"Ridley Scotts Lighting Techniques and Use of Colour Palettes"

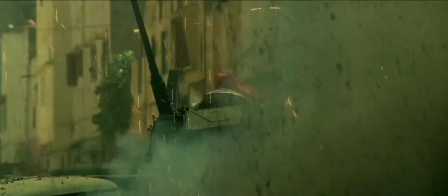[4:10]
This makes for a dirty, gritty feel for the image, which has high contrast and a really desaturated look to it.
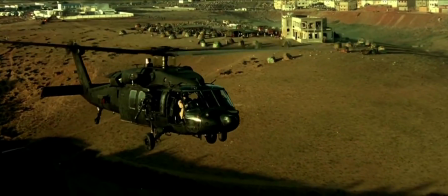[4:18]
First, we start off with the landscape of Somalia's desert.
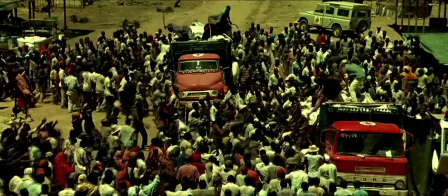[4:22]
It's a brownish orange and not a typical golden sand color, which implies a sense of distraught and danger.
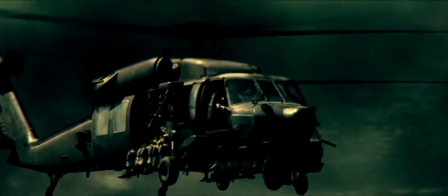[4:30]
Black tire smoke is a common theme in this film, which contaminates the sky and connotes trouble.
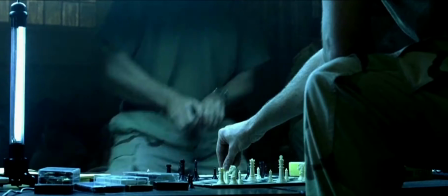[4:38]
Compare this to the steel barracks that the US soldiers are stationed in. They are lit by cool blue halogen lights, which suggest coldness and unfamiliarity.
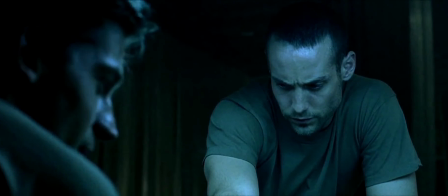[4:46]
However, this is another example of the normal conventions being broken.
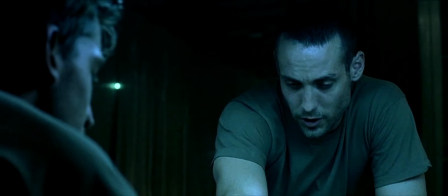[4:50]
Usually warm tones show a calming and relaxed atmosphere, but not in this film.
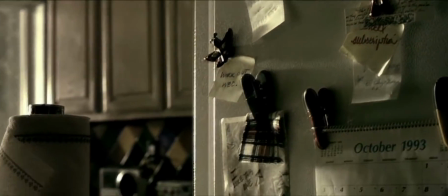[4:55]
This scene is when a soldier calls his wife before going out on the mission. It is color graded in post-production for a very desaturated look.
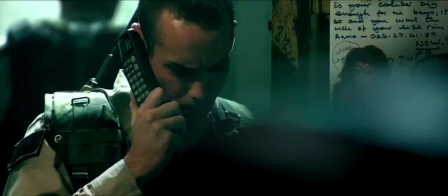[5:03]
There's hardly any color in any of these shots compared to the rest of the film. It almost feels like a dream of something in the past that's too far out to grab.
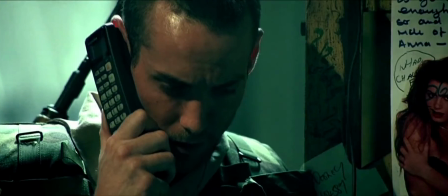[5:12]
This is done to show the vast amount of distance between the soldiers and their loved ones back at home,
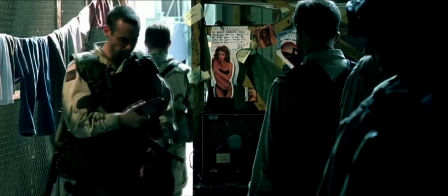[5:17]
and to convey emotion about the soldiers' lives that they left to come serve for their country.
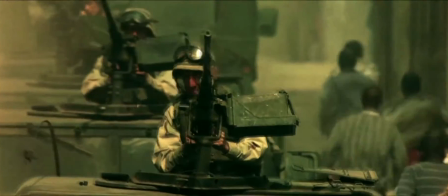[5:24]
Then, when the soldiers enter the brightly lit Mogadishu, the mission begins.
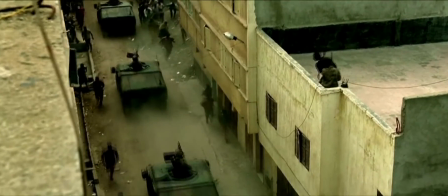[5:29]
That's when all the trouble starts, and the nice warm orangey tones that are usually supposed to be comforting are now dangerous.
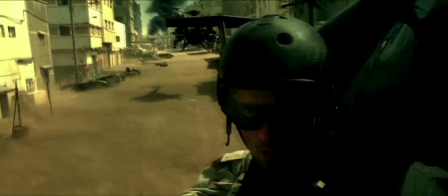[5:36]
The conventions to this color palette are flipped around, and they're not what the viewers are used to.
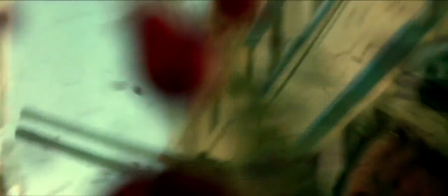[5:42]
After tremendous gunfire, lots of gory bloodshed, and a couple Black Hawks down,
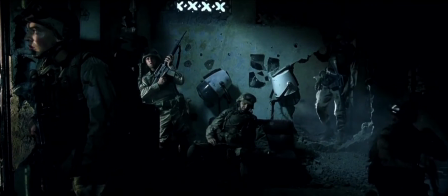[5:46]
some of the soldiers find shelter in an abandoned building because they are the first to start setting up a perimeter for the first Black Hawk down.
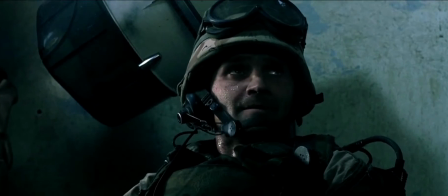[5:53]
Here we have another cool blue lighting scheme. The lighting is coming through the windows and the holes in the walls.
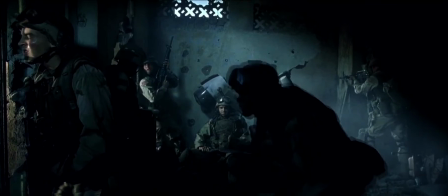[5:59]
Since we have again a bluish tone here, we know that the soldiers are somewhat safer here than outside with the enemies in the brownish orange heat.
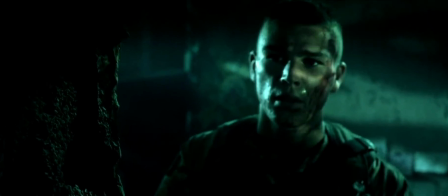[6:08]
With the mission taking longer than expected, the day turns to night, and instead of a traditional bluish moonlight,
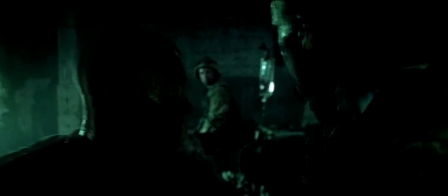[6:15]
Scott has chosen to take a completely different approach by making it eerie green. There are no blue tones present here. Blue suggests safety, and the safety is once again gone.
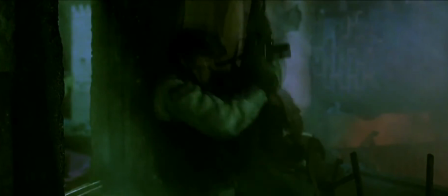[6:26]
The constant explosions and numerous fires provide an excellent source of light and create a warm orange tone, which again represent danger.
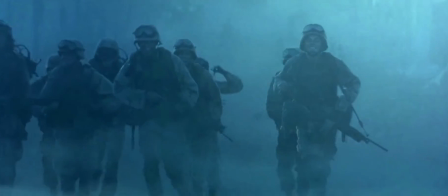[6:37]
The soldiers fight through the night and into the dawn, which happens to be blue. Safety is returning once again.
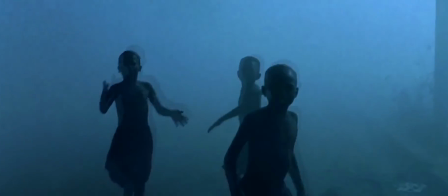[6:43]
The soldiers are left to run back to base on foot, as there is not enough room in the convoys.
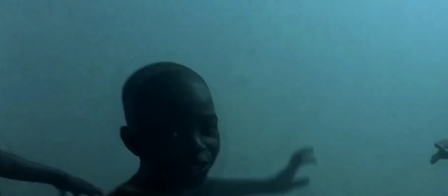[6:47]
This is the last stretch before making it safe and sound back to the base, and as soon as they arrive there,
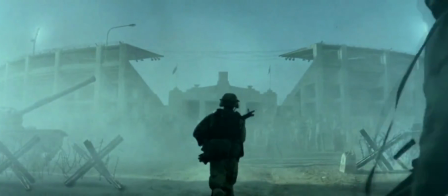[6:52]
the color palette returns to the regular conventions, and everything turns back to its normal hue.
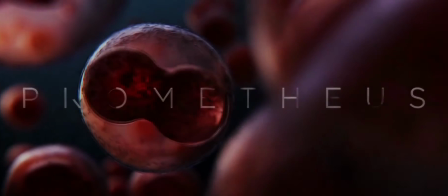[6:59]
Finally, we look at one of Ridley Scott's more recent films, Prometheus.
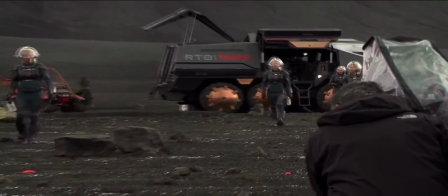[7:03]
Scott shot this film in 3D on a prototype red cinema camera with Polish cinematographer Dariusz Wolski.
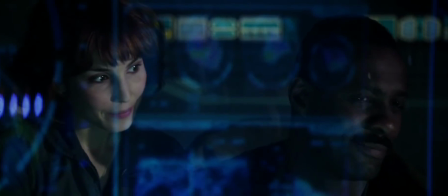[7:10]
Prometheus is based in the future and is about a team of explorers and their expedition to a planet far away to discover new life.
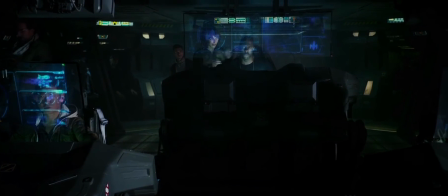[7:17]
Although the story plot isn't amazing, the visuals undoubtedly are.
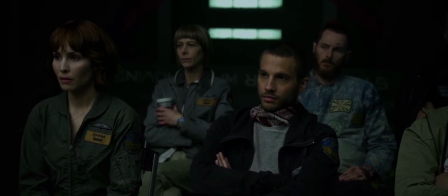[7:22]
In this scene, the explorers are getting briefed on their mission by characters Peter Wayland and Vickers, who are funding the expedition.
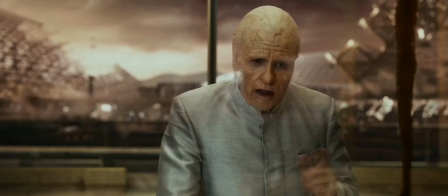[7:29]
Notice how the colors of their suits are visually consistent with the background, and they fit in perfectly.
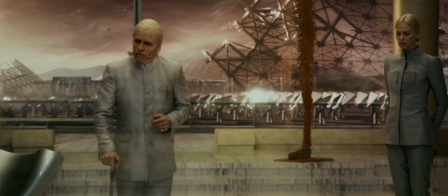[7:34]
This is because the wardrobe choices were made to work thematically with the colors of everything on set.
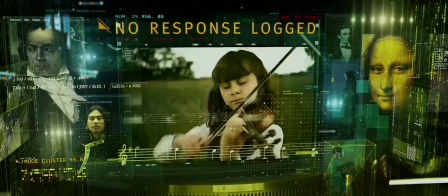[7:39]
Then in this scene, we see the recurring yellow and blue color palette again, that Scott seems to like so much.
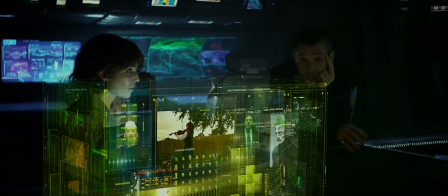[7:46]
Motion graphics were used to simulate a holographic computer operating system.
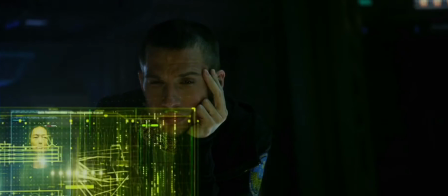[7:50]
It glows a strong limeish yellow color, and has other small images on it, which most are a complementary light blue.
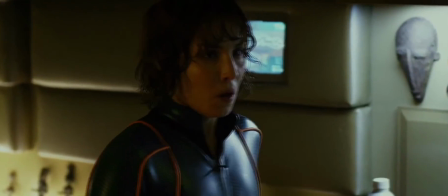[7:57]
Or in this scene where the main character Shaw is speaking to the captain of the ship.
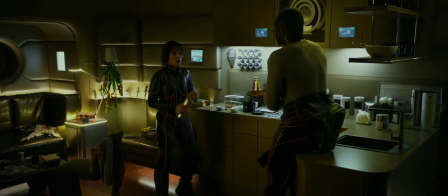[8:01]
The lighting from this room gives off strong yellow tones with subtle hints of blue from their suits and the monitors on the cabinets.
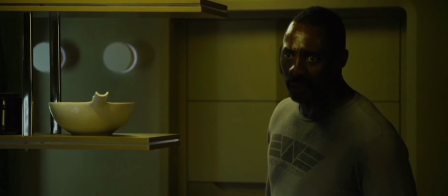[8:08]
The yellowish tone here is very strong, but compared to the cool blue lighting in the hallway,
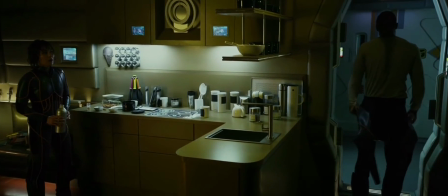[8:13]
this separates the two different areas as well as works together with the color palette.